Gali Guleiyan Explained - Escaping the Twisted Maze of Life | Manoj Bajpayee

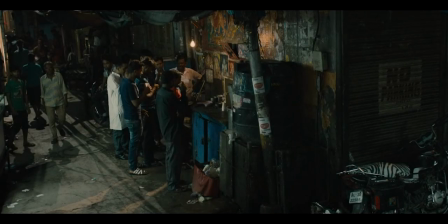Gully Guleiyan opens with CCTV footage of a busy street filled with the echoes of the bustling crowd.
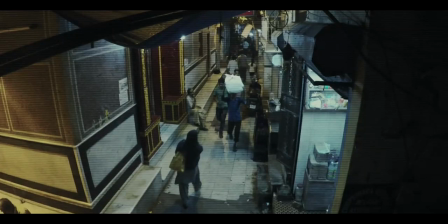The makers spend very less time making the audience realize that someone is watching over the streets.
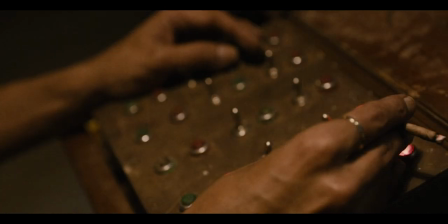Someone has the control to keep a close eye on whatever is happening outside. Someone is indeed eavesdropping.
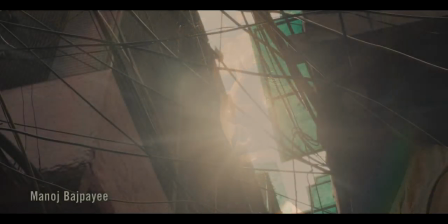And that someone is the character played by Manoj Bajpayee. We cut to the opening credits that reveal the winding lanes of the capital city.
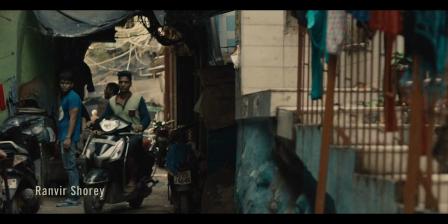An area that is surrounded by brick walls and dark alleys which have become a place of residence for thousands of people, including this man.
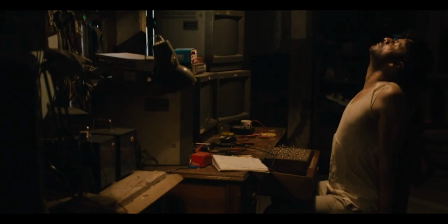His dilapidated state of living feels similar to the dark shadows that engulf the aura of the concrete forest.
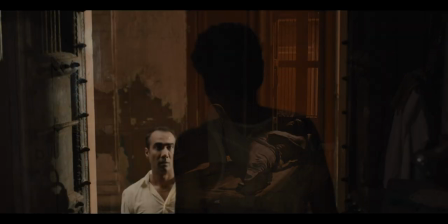His name is Khuddus and he doesn't look like a family man, but Khuddus does have a friend who takes care of him.
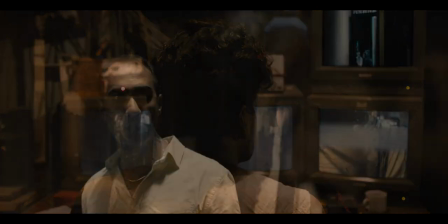Just like how Khuddus keeps an eye on what's happening in his neighborhood, Ganesh keeps an eye on his friend to ensure that he is happy and healthy.
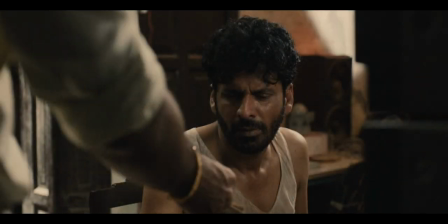He becomes a source of not just emotional but financial support as well for Khuddus.
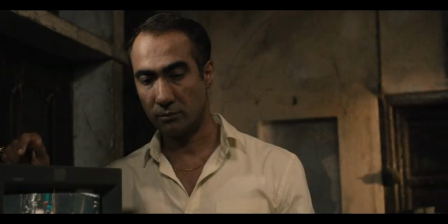In this scene, Ganesh informs Khuddus about his brother Shaukat, who is wanting to meet him.
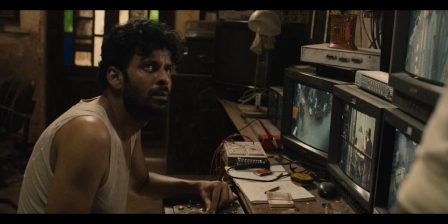There is a direct attack with exposition to reveal that Khuddus and Shaukat haven't met for the last 23 years.
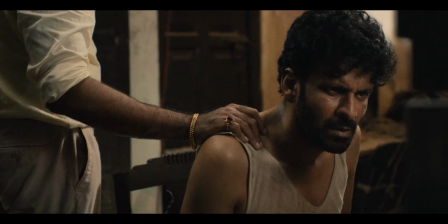Ganesh advises Khuddus to take care of himself, go out in the open and get some sunlight.
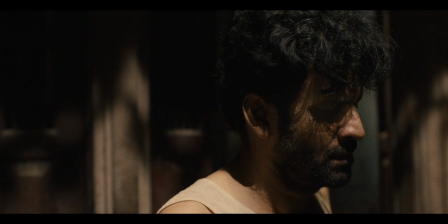Otherwise, he will end up rotting in this house. This is the first time that the expression of going outside in the real world is mentioned in the film.
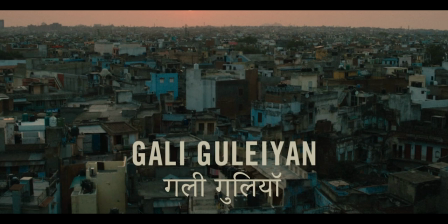We need to remember it because it will play a key role in defining the allegory behind Gali Guleiyan.
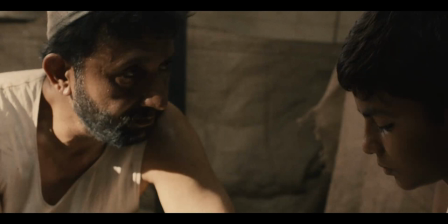We then cut to a scene of a butcher's shop. No pun intended, but we are introduced to the character of a butcher played by Neeraj Kabi, who is making his son Idu learn the tricks of the trade.
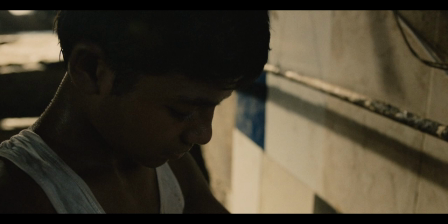You know what I mean. We see him helping his father with the business, but we quickly realize his disinterest in the job.
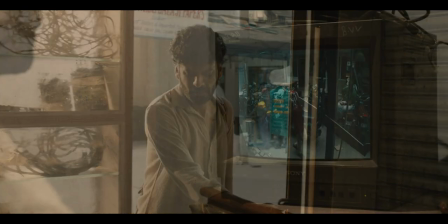Once again, we cut back to Khuddus, who is heading out to his place of work. He has an electronic repair shop that explains his fascination with security cameras.
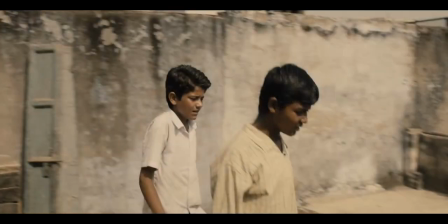But it's not just him who likes to eavesdrop.
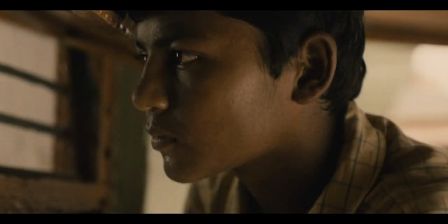Idu, along with his friends Gini, also like to take a sneak peek into the lives of other people living in the same neighborhood.
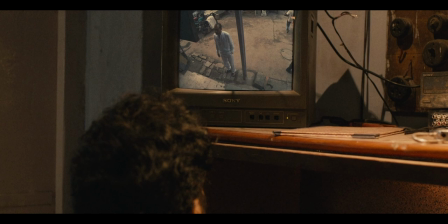Once again, we cut back to the live camera feed that shows a visitor at Khuddus's electronic shop.
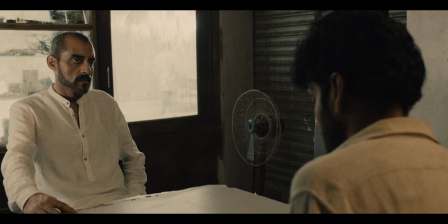He's Shaukat, the younger brother who finally decided to visit his elder brother.
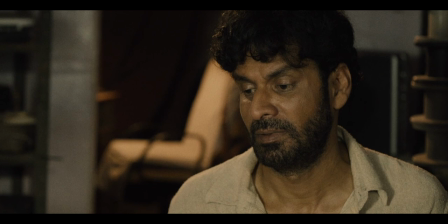As he starts mentioning the purpose of his visit, the audience begins to understand the dynamics of their relationship.
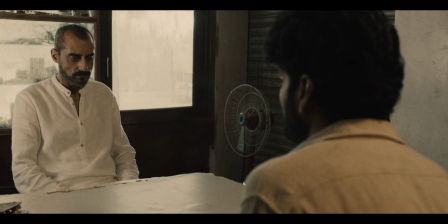Their brotherly bond has weakened to such an extent that Shaukat and Khuddus have become emotionally separated.
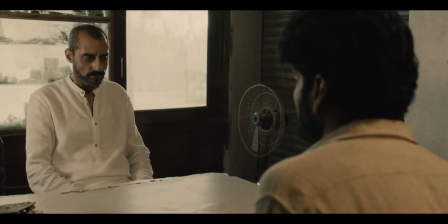And yes, they also have a big gap between them in terms of wealth.
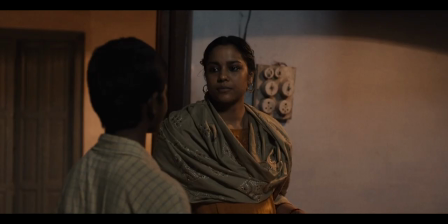After Khuddus bids farewell to Shaukat, we cut back to Idu, who comes back home after finishing the deliveries. We meet Idu's pregnant mother, who takes care of the house and her two kids while her third child's birth is due.
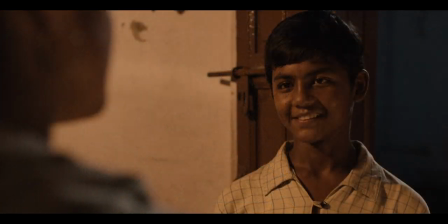This is the first time when we see a smile on Idu's face. This clearly establishes how close he is to his mother, but not so much to his father.
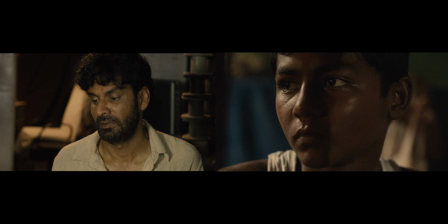For the first 16 minutes 45 seconds, the film establishes these two characters by running their storylines in parallel to each other.
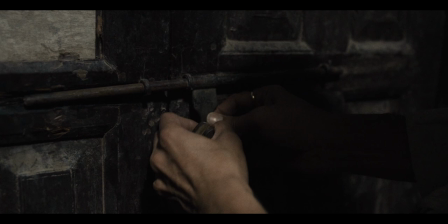We again cut back to Khuddus, who opens a locked room of his house to look for his mother's necklace that Shaukat wanted as a gift for his daughter's wedding.
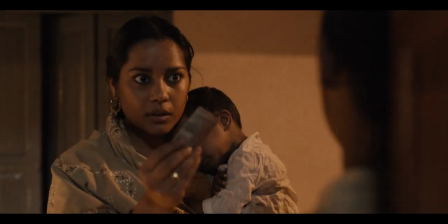While Khuddus searches for that necklace, we again cut back to Idu and his mother, who seems a little scared.
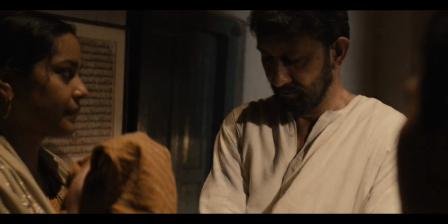The reason is that they are waiting for the man of the house to finish eating his supper first. As someone who knows her husband very well, Idu's mother tries to save her son from getting beaten.
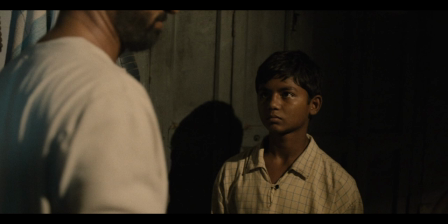But we soon realize that Idu's father is a butcher, not just outside the house but also inside the house.
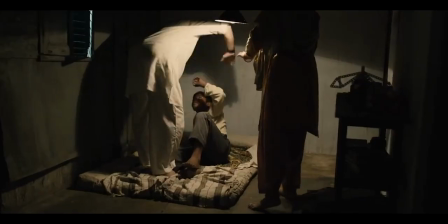And this is when the makers of the film utilize show don't tell to reveal that Idu and Khuddus are next door neighbors.
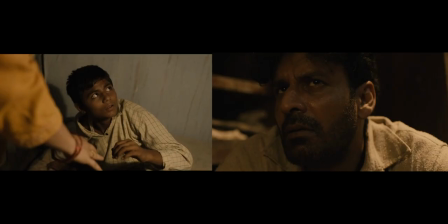Also, the chiaroscuro lighting establishes how both these characters are living under the shadows.
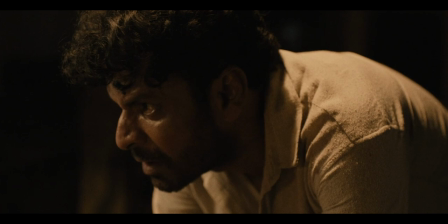Khuddus listens to Idu's mother crying for mercy. He decides to help by quickly checking the cameras, but none of them could get a sight of what was happening in that house.
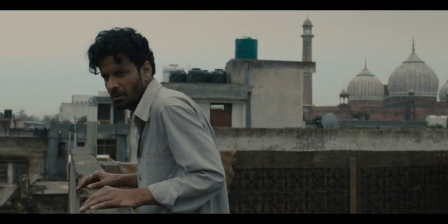The next morning, Khuddus decides to look for the house and maybe find the kid who became a victim of his father's anger last night.
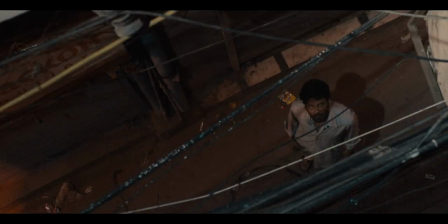But surprisingly, he cannot find both of them despite Idu sitting by the window right outside his house.
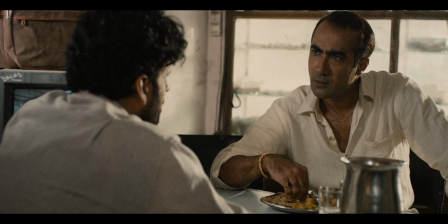Later, he shares his concern for the boy to Ganesh, who warns his friend to stop doing such things.